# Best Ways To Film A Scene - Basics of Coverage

There are a lot of different types of scenes in movies and TV shows, and some of the scenes look very complex when you view them already edited, and some of the scenes are actually complex to shoot as well. There are, however, a couple of easy ways to film a scene that will not only help you during filming, but also in the post-production. Today I will cover two methods of filming a scene with their benefits and drawbacks.
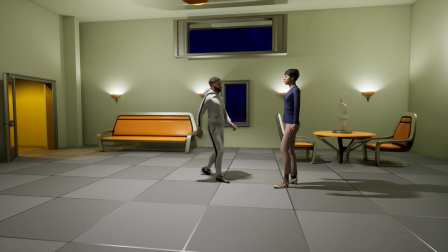To illustrate what the two different methods are, I will be using Unreal Engine. This way you can see what the camera sees as well as behind the scenes.
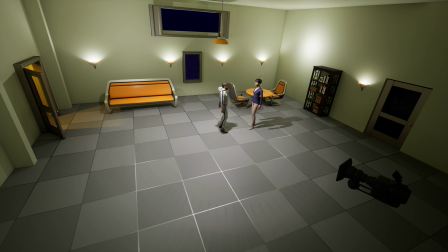Let's get to it. Before I start covering the first method, I want you to have a specific mindset when it comes to filming a scene. What are we actually doing when we film a scene? We are showing our audience an event that is taking place, and that event can be anything, a car chase, a fight, or something as simple as a dialogue between two people. Now, no matter what that event is, what we need to do in our head is to envision that event from beginning to end from a spectator's point of view, as if we are reading about it in a book.
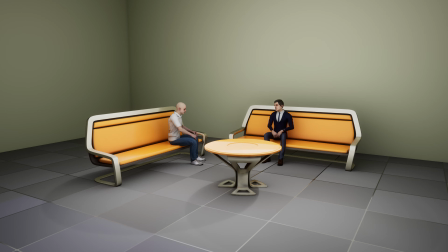So if it's a dialogue between two people in a living room, I would see two people sitting on a couch, talking to one another and reacting to what the other person is saying. You observe it as a spectator first to understand everything that's being said and done, and then you decide for yourself what would be the best perspective to capture every action and line of dialogue.
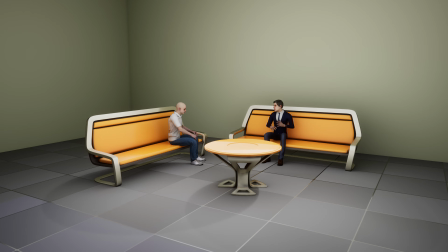And this is how you break down a scene. So for example, let's say at one point the conversation gets heated and one of the people gets angry. At this point you need to ask yourself, where would I need to be as a spectator to see and feel that anger in the best possible way?
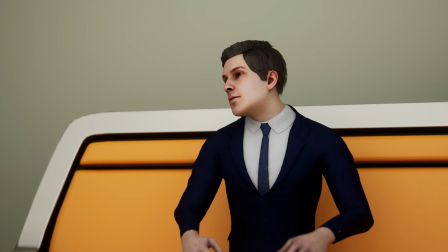This is where you place your camera, and then you will decide whether or not you will use any camera movement. So you start out as a spectator and then you get in the middle of it. This is basically how all scenes are constructed.
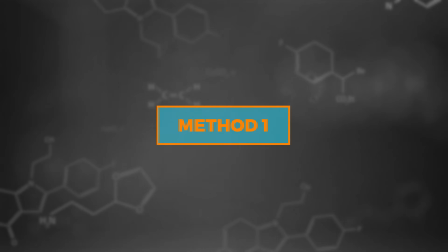This is the most used method to shoot a dialogue scene. It is often called the master scene method. It will also work for non-dialogue scenes, however a dialogue scene will be easier to illustrate.
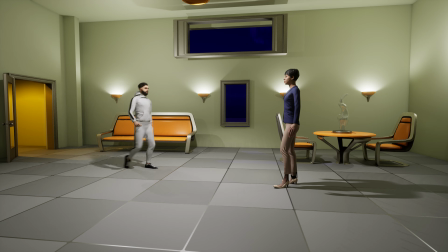So let's use the following scene as an example. A man walks into a room and starts a conversation with his girlfriend. At some point in the conversation, he reveals that he is in love with another girl. His girlfriend, obviously heartbroken by the news, decides to leave the room. So with this method we are starting with the master shot. The master shot covers the entire scene from beginning to end.
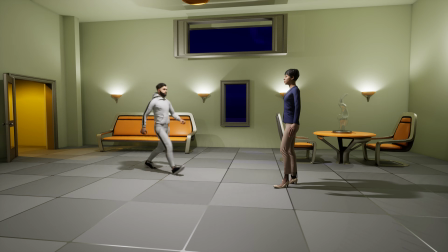It is often the widest shot in the scene. It is important that it covers all the key action and dialogue in the scene. It is important because it will act as a safety take that we can always fall back on during editing.
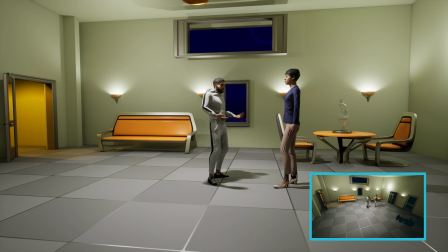So he walks in, they are having a conversation, he tells her he's in love with someone else, and she leaves. After we're done, we move to a tighter shot. Now what type of shot exactly depends on the scene and how wide your master shot was. In our case I would say a medium 2 shot would be a good place to start.
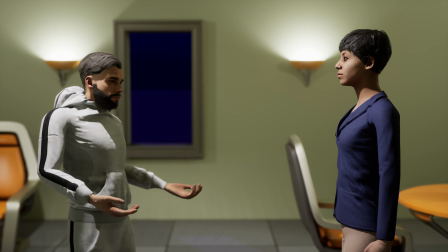So once again we'll film the scene from beginning to end, but this time as a medium 2 shot.
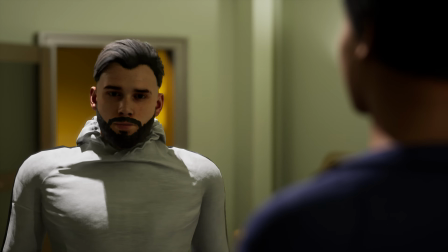We repeat this process for the over the shoulders, the clean singles and the close-ups.
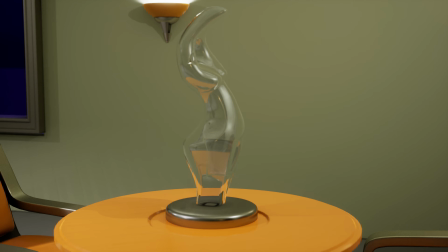After that we can do some inserts, cutaways and some other creative shots.
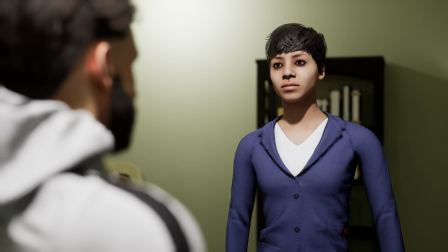And what do I mean by creative shots? For example, after he tells her he's in love with someone else, we can do a push-in to emphasize her reaction.
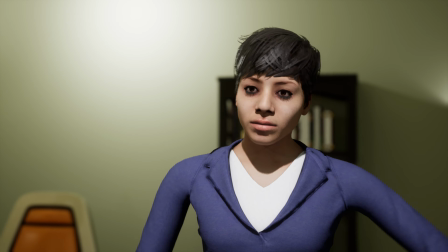In this example, it would be powerful to do a push-in from an over-the-shoulder right after he tells her.
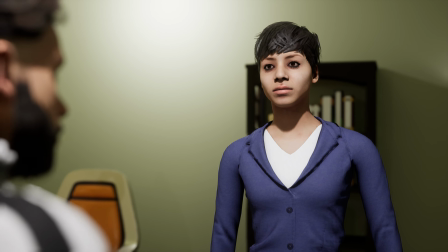So we put attention on her reaction as well as showing how the other character leaves her single in the frame, literally and figuratively.
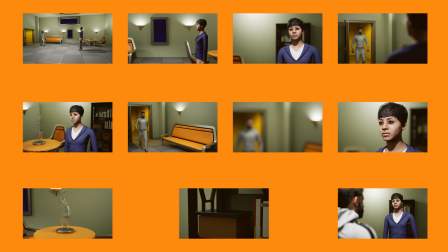After we shot the scene from all the angles that we wanted, we now have complete freedom in the editing.
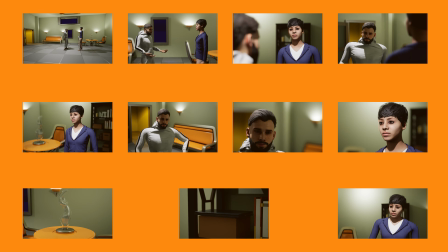The editor has the entire scene from a variety of angles, as well as some inserts, cutaways and creative shots. It is almost as if the scene was shot with multiple cameras at the same time. The editor now only has to choose what he wants to show at each specific moment in the scene. When doing this method, there are a couple of things to keep in mind. In most cases, the master shot should be the first shot to be filmed, because it is often the widest shot in the scene.